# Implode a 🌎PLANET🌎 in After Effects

Hey guys, it is Adrian Jensen back for ProductionCrate.com, and today I'm going to show you how to suck a planet into a black hole. If you can deal with having that on your conscience, let's get started.
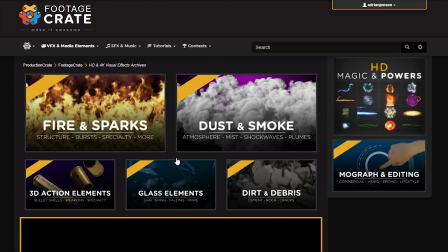0:16 On FootageCrate, navigate to the sci-fi section and you'll see this new subsection called Planet Killers.
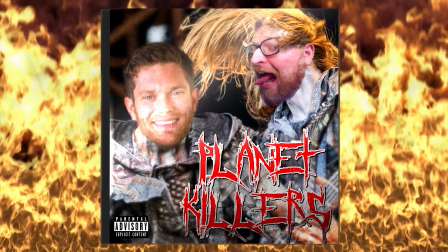0:22 That's actually what Chris and I are going to call our death metal band once we finally finish our album.
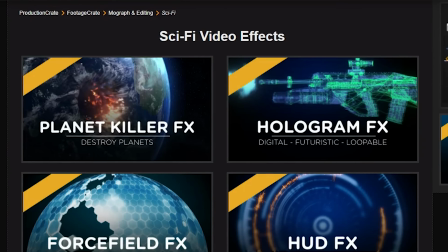0:27 This is our year, baby. At the bottom, you'll see these 5 planet killer elements.
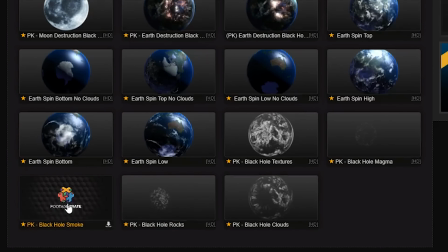0:32 We're going to download all of them except for the planet textures one. We won't be needing that for this example.
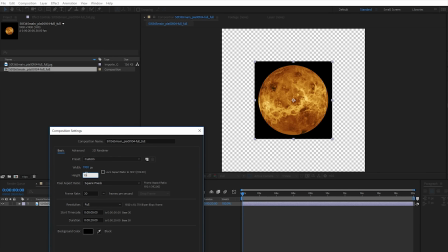0:37 First, you're going to need a planet. Below, I will link you to NASA's website. They have tons of images that you are allowed to use.
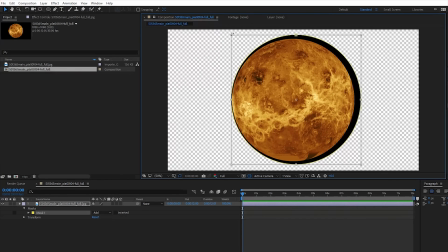0:44 This one is of the planet Venus. Although you might want to pretend in your head this isn't actually Venus because I'm going to be doing some pretty scientifically inaccurate stuff. This is now a fantasy alien planet. I'm actually going to heck around with the colors just to differentiate it a bit.
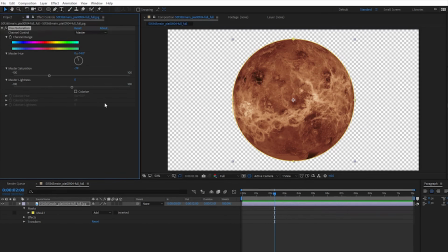0:58 Alternatively, on FootageCrate, we do have several versions of the spinning Earth.
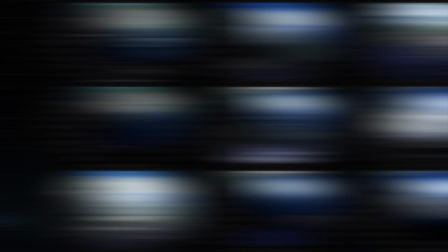1:03 You could grab one of those and freeze frame it, but I've already done the Earth, so I'm going to go with something new.
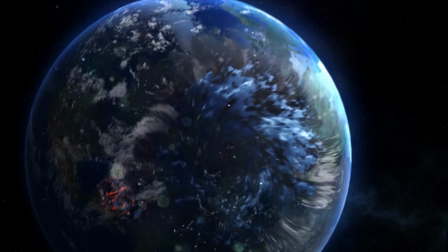1:08 Actually, the Earth and the Moon are available for download as completed effects on FootageCrate, just so you know.
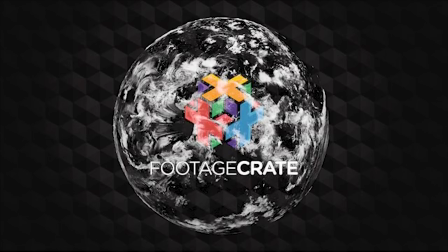1:15 The first asset I'm going to use is called PK Black Hole Clouds. I'm just going to drop that in and rescale the planet to fit it in as perfectly as possible.
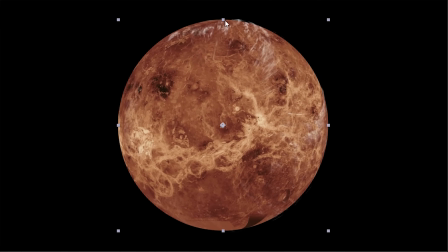1:25 Now I'm going to move forward in the timeline until the atmosphere element starts to shrink,
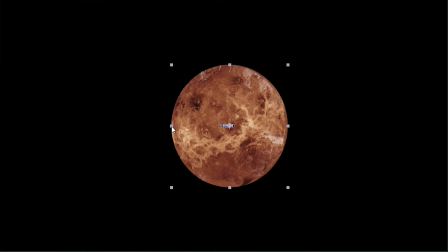1:30 set some keyframes on the planet layer for position and scale, and start scaling down my planet every few frames to match. Next, I'll grab the PK Black Hole Magma element. You can skip this if your planet is supposed to be gaseous or icy.
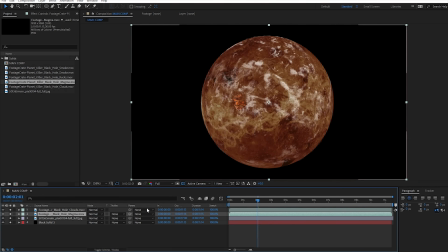1:45 All of these are optional, but I'm just gonna grab that and drop it in under the clouds, set it to an add transfer mode, and add a glow or maybe a couple levels of glow to it.
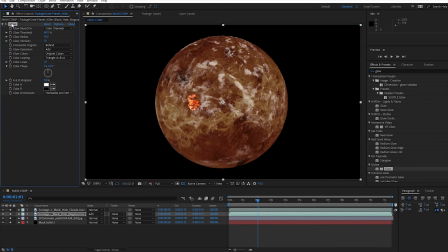1:53 Using more than one glow, one tight and one wide, will give you a more realistic look. You can also play around with recoloring this.
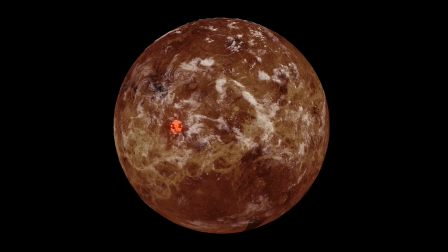1:59 Maybe making it glow green or purple will give your planet a more alien look.
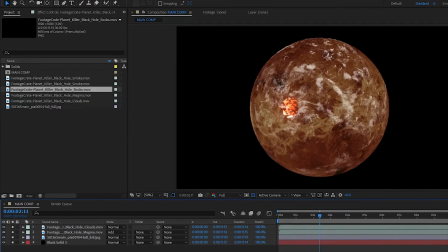2:07 Next is the PK Black Hole Rocks element. I'm going to put that above the magma and apply a levels and a tritone effect to it.
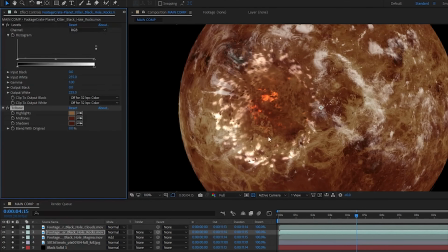2:14 In the tritone, just steal some colors directly from your planet, and then using the levels, which comes before the tritone, just use it to tweak the blacks and the whites until it starts to blend in. Up next is the smoke.
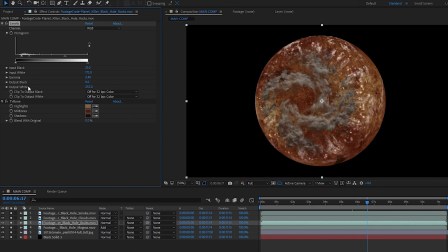2:27 You can grab that and drop it in on top of everything and copy and paste the effects from the rocks if the default color doesn't work for you, and tweak those until they look right.
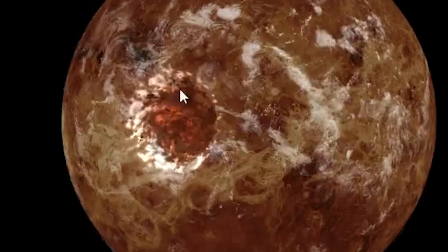2:36 Once you've got all these effects on, you'll see where there should be a hole forming in your planet.
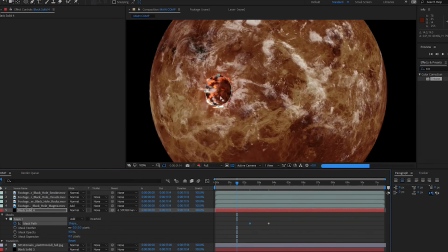2:41 To better accentuate this, let's add a black solid below all the FootageCrate effects and draw in the hole using a mask.
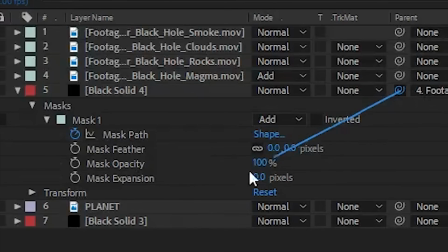2:48 I also have this solid parented to the planet so it will shrink along with it.
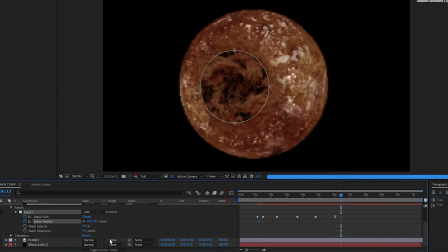2:53 I added some feathering to the mask and keyframed it to increase over time.
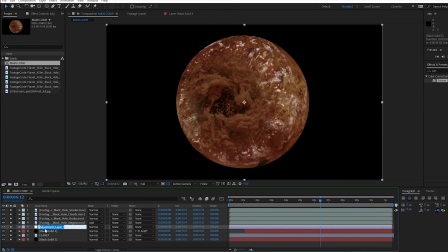2:57 Another optional idea might be to add an adjustment layer below all the FootageCrate assets and put a displacement map effect on it using the smoke layer as the source.
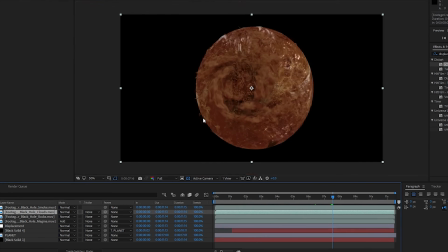3:05 This will allow your planet's surface to move a little bit more. I'm now going to pre-compose every layer for some final touches.
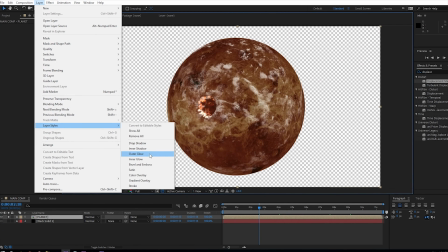3:12 If you want your planet to have an atmosphere, you can do this with some layer styles. This helps the planet look like it supports life.
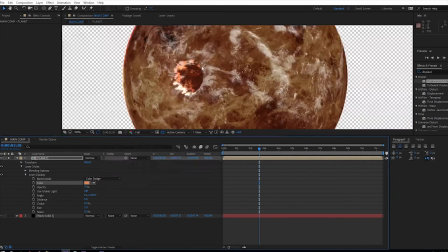3:19 First, an inner shadow. Set it to an appropriate color and change the blend mode to color dodge or screen.
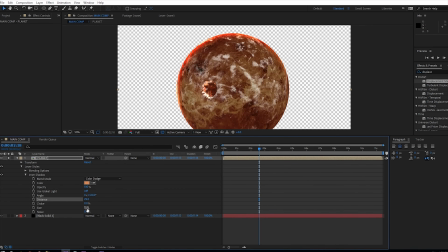3:24 Adjust the angle to match the lighting of your shot and the size and opacity and distance to taste.
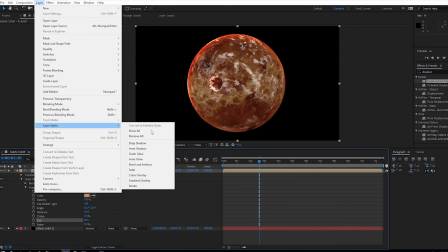3:29 Next, a drop shadow, and copy the color of the inner shadow.
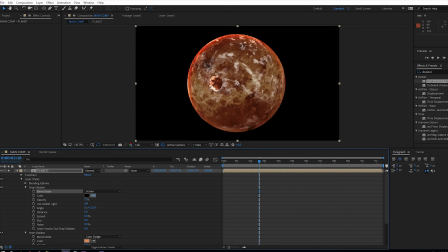3:33 You want to make this one a screen transfer mode because color dodge won't show up on a dark background like the empty void of space. You can adjust the color to make it match better if you deem it necessary. I'm changing the angle on mine to point up and to the left and turning up the sides just a bit.
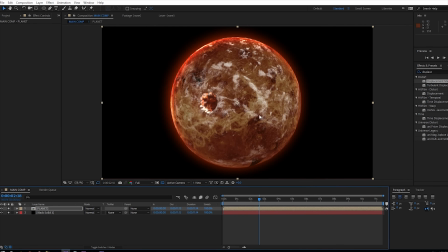3:47 This way it's going to glow more on the side where the light is actually hitting the planet.
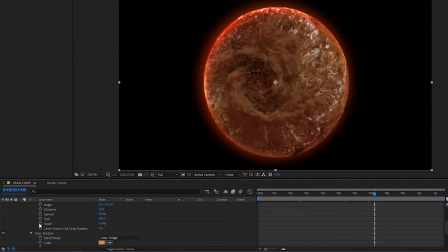3:51 On both of these, I'm going to keyframe them to disappear towards the end because at that point this planet is dead.
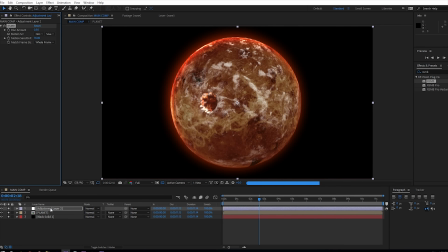3:57 If you have real smart motion blur, I would apply that now. If not, pixel motion blur will work, but it is not preferable in most cases.